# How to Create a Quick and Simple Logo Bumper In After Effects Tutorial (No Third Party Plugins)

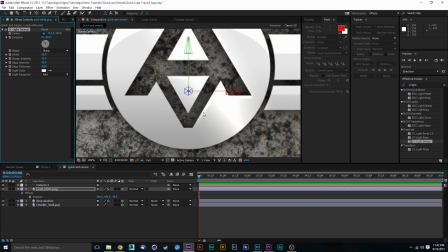(8:14)
You can also change the edge intensity, which the edge intensity is going to go around your beveled opaque objects. So whether it is a mask or whether it is a PNG layer, it's going to find where there is no pixels or transparent pixels.
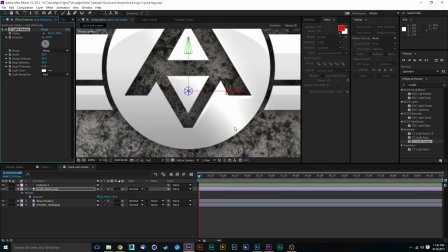(8:30)
It's going to find those and bevel those based around where this sweep is.
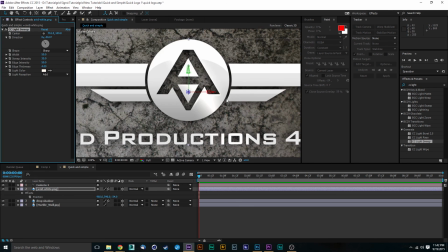(8:35)
So that's pretty cool. And you can also change the edge thickness, but I'm going to keep mine here since my layer isn't very big and I don't want a whole lot of edge thickness on this.
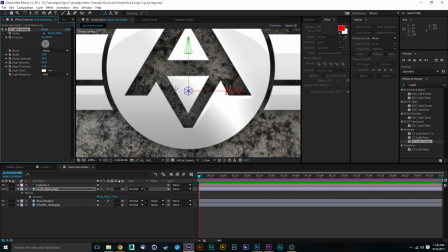(8:43)
Okay. So the next thing we're going to do is we're going to change the center of this.
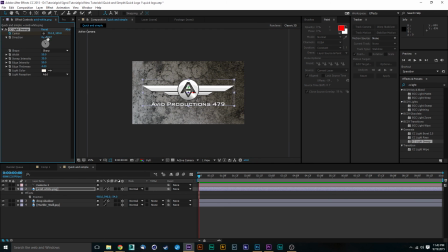(8:48)
So I want this to sweep. Okay. So I'm going to change where my start point is, which is going to be about right here. You can kind of move this slider, which you can see there's a lot of different little things going on in this, and you can see how it's moving around.
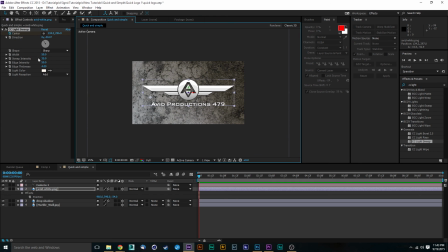(9:02)
So I'm going to start mine at about right here. Okay. And I'm going to hit that stopwatch at the very beginning of my composition. I'm going to move all the way to the end. We're basically going to animate every single thing before we even start messing with the camera work.
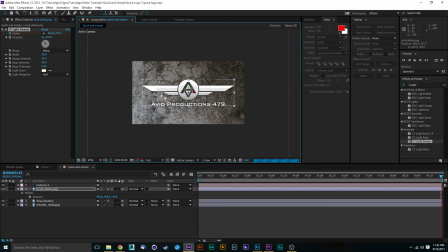(9:17)
That way it's going to be way easier to do this. So the next thing we're going to do is move this center position all the way to the other side. So that's going to look as if this light is sweeping across our composition. So the next thing we're going to do is we're going to hit our drop down arrow and go to our effects and CC light sweep.
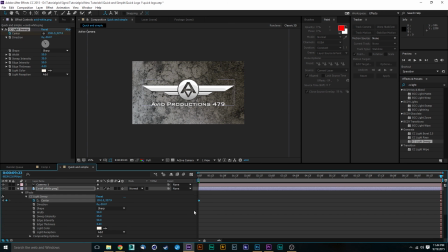(9:35)
And you see where it says center, we have two keyframes right here and right here. I'm going to hit F9. And that's going to make this to where it's more of a bezier. So it's going to have more of an organic looking sweep. Okay. So I want that to be very smooth. So that's what that's going to do. It's going to be just very smooth looking.
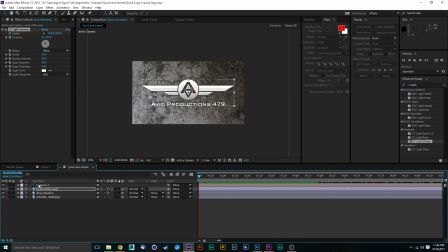(9:53)
Okay. All right. Now the next thing I'm going to do is I'm going to add my overlay. Now, this is going to be probably the most dynamic thing that we're going to add to this scene. And it's actually not going to be a 3D object. So I have this bokeh overlay, which you can download the free sample pack at avidproductions479/lightartifacts.
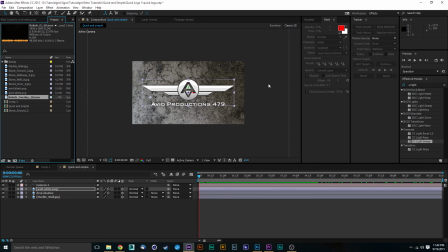(10:13)
There's a bunch of other stuff online as well that you can get. And we will be introducing this huge 4K package sometime soon in the next month or so. I know it says May on the website. We've got a little backed up. But we've got a cool free sample package of 1080p effects.
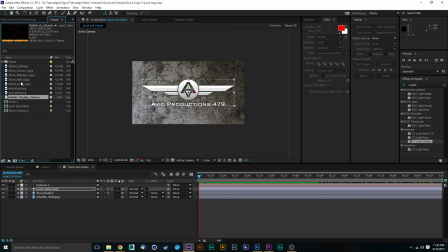(10:30)
So you can just download those and drop them right into your compositions. So we'll just take this and we'll move this all the way on top. Now it's going to be very, very black. So I see that this effect is only going onto about 8 seconds of footage.
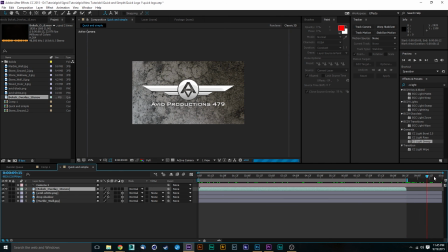(10:45)
So I'm going to go ahead and cut this down just a bit. Okay. And I'm not really going to worry about that keyframe that I have there because it's still going to be moving and I'm not going to have to worry about that.
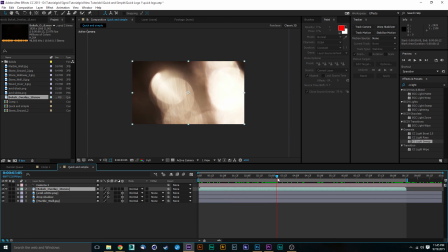(10:54)
But you see what our overlay does is it gives this very organic look to our light sweep.
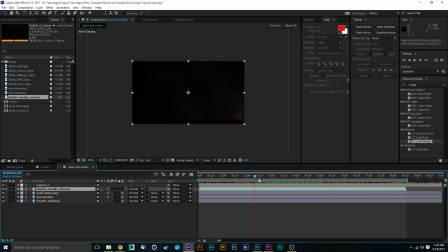(11:00)
So this is going to make our footage look a lot more dynamic in the fact that this is now inside of a real scene.
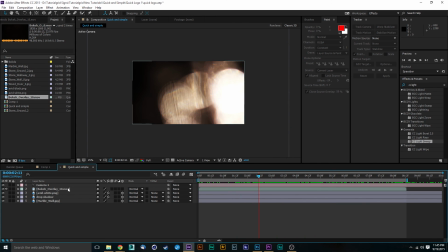(11:07)
Okay. So what we're going to do is we're going to take this light overlay and we're going to hit mode in our normal.
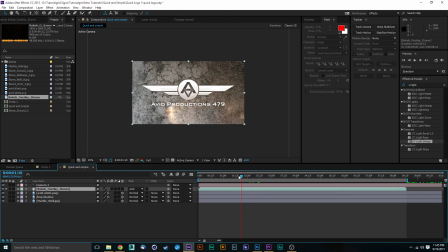(11:14)
And you can change this to add. That's going to be very, very hot on your whites and brights.
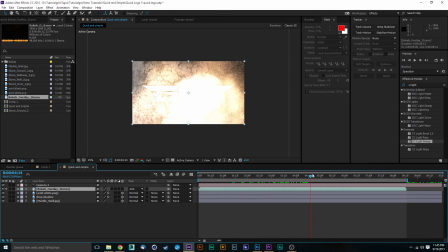(11:19)
And it's going to look very realistic.
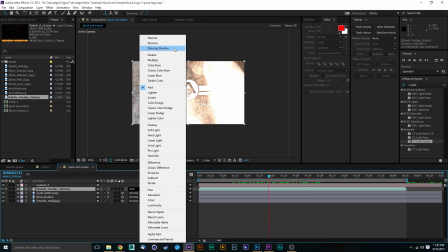(11:21)
I like the way this look but you can also change it to these color dodge effects.
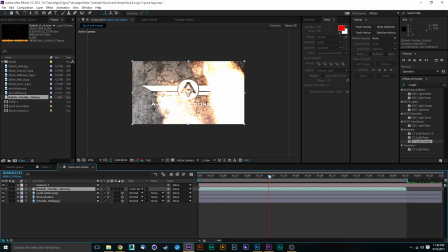(11:29)
And I actually really like the way this color dodge effects with this grunge.
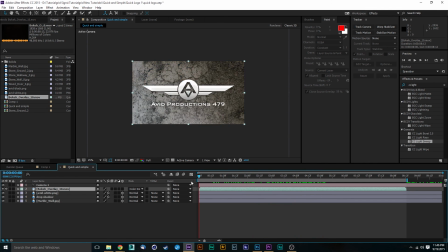(11:33)
So I think I'm going to keep it like that. It has this really grungy, saturated look as if this is already in a post-produced stock. So that looks pretty good. Okay, so the next thing we're going to do, now that we have everything pretty much set and ready in our composition, I'm going to go ahead and start animating this.
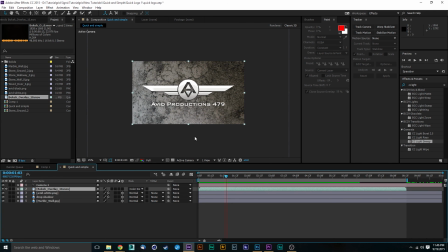(11:51)
So I want my camera to be all the way out, and it's not all the way out. So I'm going to go ahead and click a keyframe on the very end of my composition here. So I'll go to the camera and I'm going to hit the drop down arrow and go to transform.
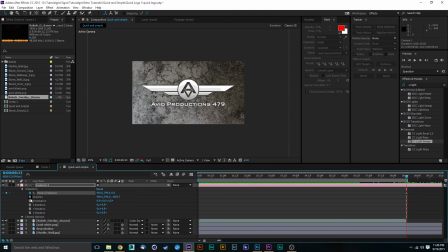(12:06)
And we're going to change our point of interest, our position, and orientation. These are the only three things that we're going to change, as we're not going to change our X, Y, or Z values. Okay, so this is where we're going to end, but I want it to be a little further out.
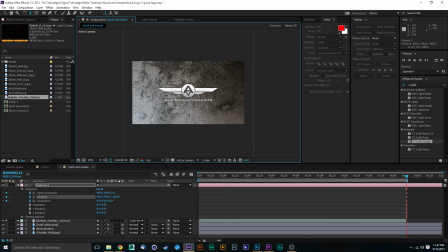(12:20)
So I'll go ahead and bring this just a bit more out because we have a lot of playroom with that texture that we have. Now, the next thing we're going to do is we're going to move this all the way up to the front. And we're going to select these three keyframes again.
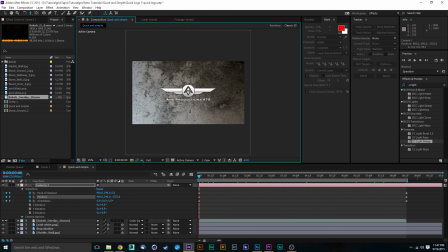(12:32)
So we'll make sure to hit our keyframes assistant right here. We're going to zoom right back in and we're going to zoom it in pretty close. And we're going to click our camera tool again and do orbit camera. And you can orbit it in any way you want,
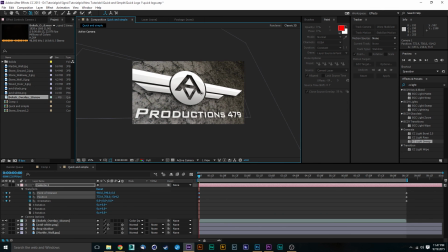(12:46)
but I want to orbit this in a fashion that it's just revealing part of the logo to bring in a little bit more of that 3D.
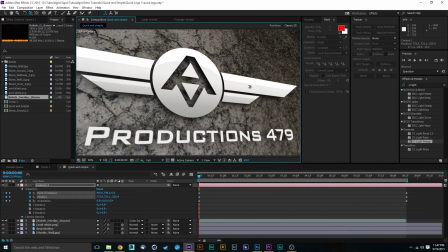(12:55)
Now you can see, I mean, it's not perfect 3D, but it does give the depth of a 3D object. So now that we have that done, you can see that it moves out.
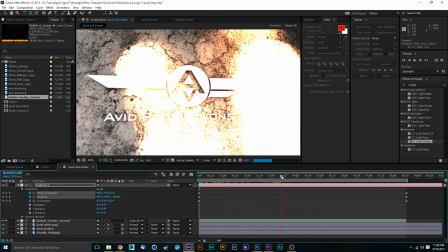(13:09)
And while it moves out, we have the dynamic camera there, or the dynamic light effect in there.
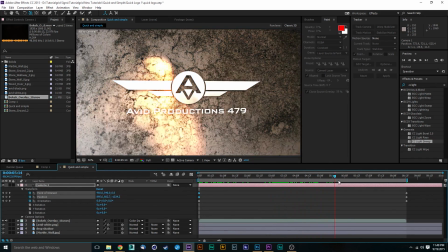(13:18)
And it kind of zooms out.
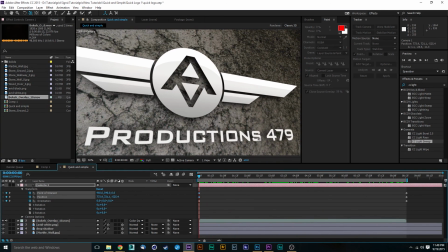(13:22)
And it looks very, very good. Very, very, very good. Cool. So the next thing that you can do is you can colorize it.
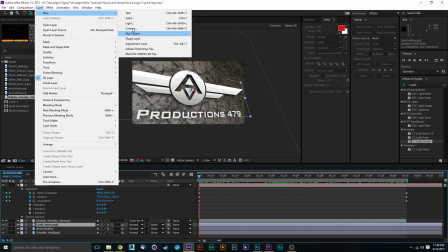(13:30)
You can do whatever you want. And so we'll go to layer, new, adjustment layer, and we'll just type in curves.
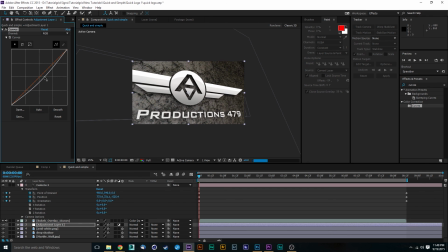(13:41)
Bring that down. And just kind of change it, make it look however you want, you know? I mean, there's so many things that you can do with just a slight adjustment, you know?
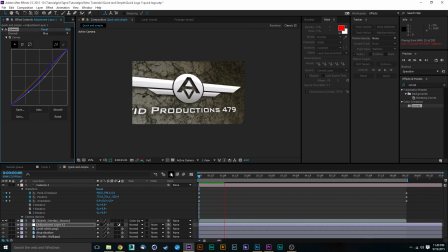(14:00)
Just bring in a little bit more color, make it a little bit more grungy. It's looking pretty good. So we've got that and our effect is just about finished. The next thing that you can do, I didn't do it in the video that you just saw, but it is another way of bringing in just a little bit more depth.
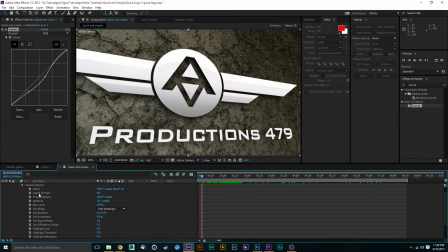(14:20)
And that is by going and clicking the transform and going to camera options and go to depth of field and turn that on and bring your aperture all the way up to 100 pixels. And that's going to blur that out. And you can blur the settings quite a bit because I want a little bit of blur
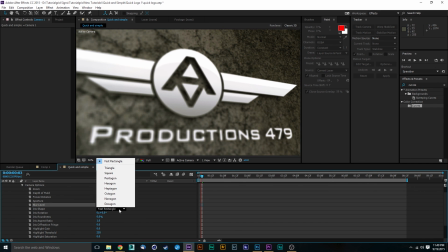(14:37)
in there to make it look as if we've got like a 1.8 f-stop lens. I'm gonna change this to octagon just to give it a little bit more of that realistic depth there. And the next thing I'm going to do is I'm going to go to my focus distance.
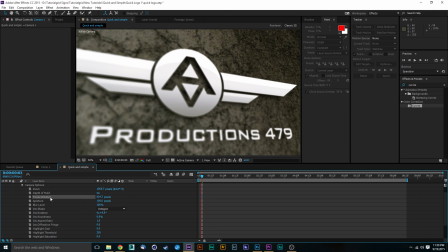(14:51)
I'm just gonna make this to where the focal distance is very close to my camera because I want it to be as if the camera is moving, or the depth of field is going to be moving with the logo.
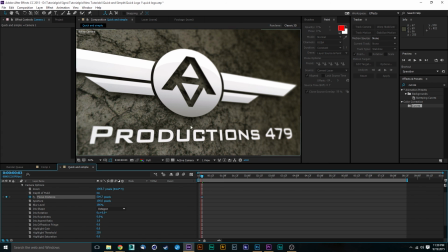(15:07)
So I'll go ahead and hit our keyframe assistant there, and you can see that our depth is right here. So hit our keyframe assistant at the very beginning, as I did not. So I got the keyframe assistant right there, and we'll move all the way down to the end here.
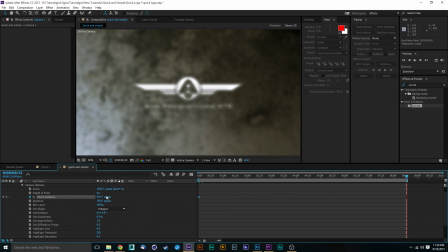(15:25)
And you'll just use that focus distance to push back into the background to where your logo is back in focus.
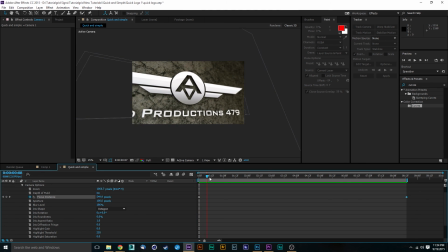(15:41)
Cool, and we'll just go ahead and play this back. All right, cool. Now that we have this all rendered out, basically it just looks like this, has some slight depth of field, goes all the way through it, and finishes off with the end animation here. So just by clicking on this depth of field, you are going to add to render time.
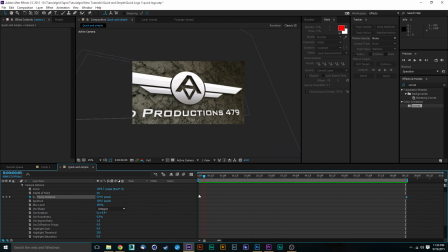(16:00)
So if you're looking at really trying to finish this off as quickly as possible, I would keep the depth of field unchecked if you don't have a decent computer that will be able to render this out very quickly. So just adding this adds on about
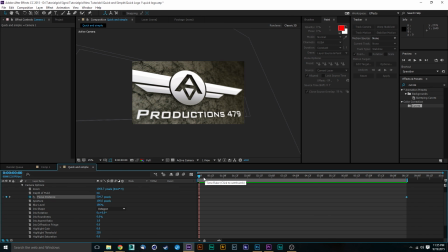(16:15)
2 to 5 minutes of render time, just because it's going to have to keep all of this information.
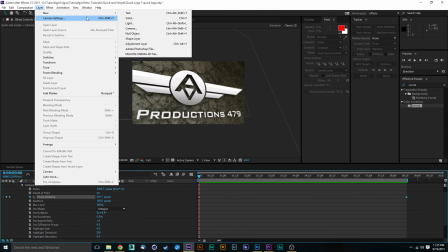(16:21)
Now, the last thing that you can do is go to layer, new, let's go adjustment layer.